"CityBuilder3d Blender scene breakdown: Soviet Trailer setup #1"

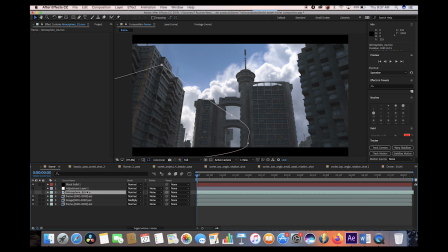12:00 But anyways, the next layer that we added is just a basic atmosphere element. This is just a super old element from Action Essentials and what I've done here is I've just animated it moving across the frame as our camera pushes in.
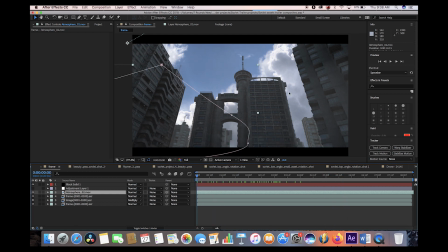12:12 And this is just a way to create a little bit of variation in the mist to get a little bit more realistic result.
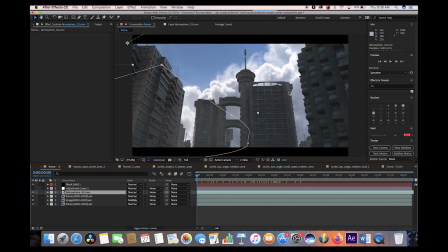12:17 As you probably know, in the real world, things aren't quite as uniform as we see them in the computer. So it's nice to add a little bit of variation in the elements that you use in your composite. So that's what this atmosphere did. And I did this in a lot of the shots that we created for the new City Builder 3D trailer.
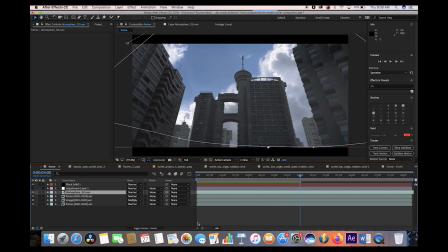12:33 And it just adds a little bit more realism to the final output. Finally, for the last two layers here, just a basic color correction.
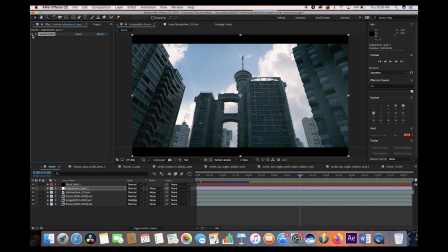12:40 I use the Lumetri color effect inside of After Effects. You can also use the same effect inside of Adobe Premiere. It's just kind of their standard color corrector. Under the creative setting, I've just used the Fuji look here, one of my favorite looks.
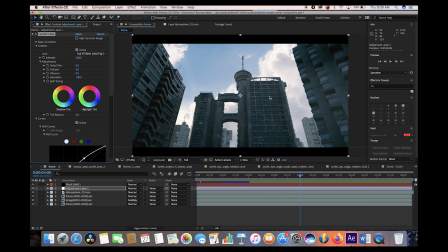12:53 It adds a little bit of green and a little bit of blue to the image, but I think for the Soviet pack, it created a lot of good texture for the environments. I've also played around with the curve setting a little bit in this color correction layer as well,
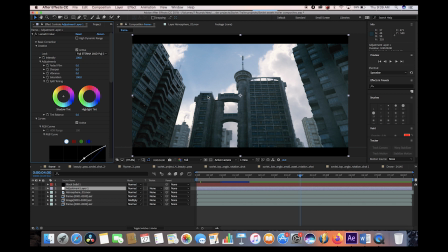13:06 but I left most of the color wheels alone and just gone with that general Fuji look while adjusting the basic contrast of the scene here.
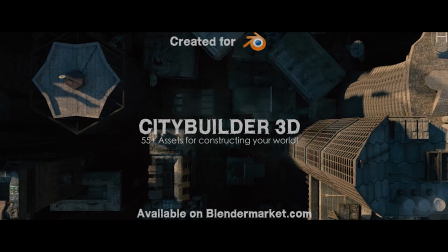13:14 But yeah, that's pretty much all the concepts I used for this final shot. I hope you enjoyed this video. As always, feel free to leave any comments if you have any questions or suggestions in the comment section below.
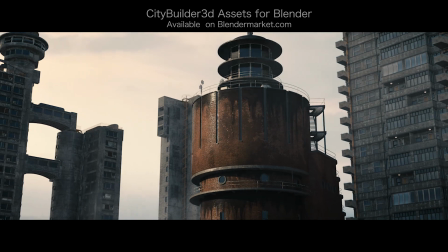13:23 I will be releasing the other six scene and compositing breakdowns of the shots added to our new City Builder 3D asset-based add-on trailer.
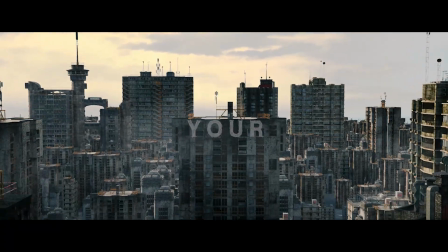13:30 So stay tuned for those. And if you're interested, feel free to hit the subscribe button and the bell notification. I'll see you next time.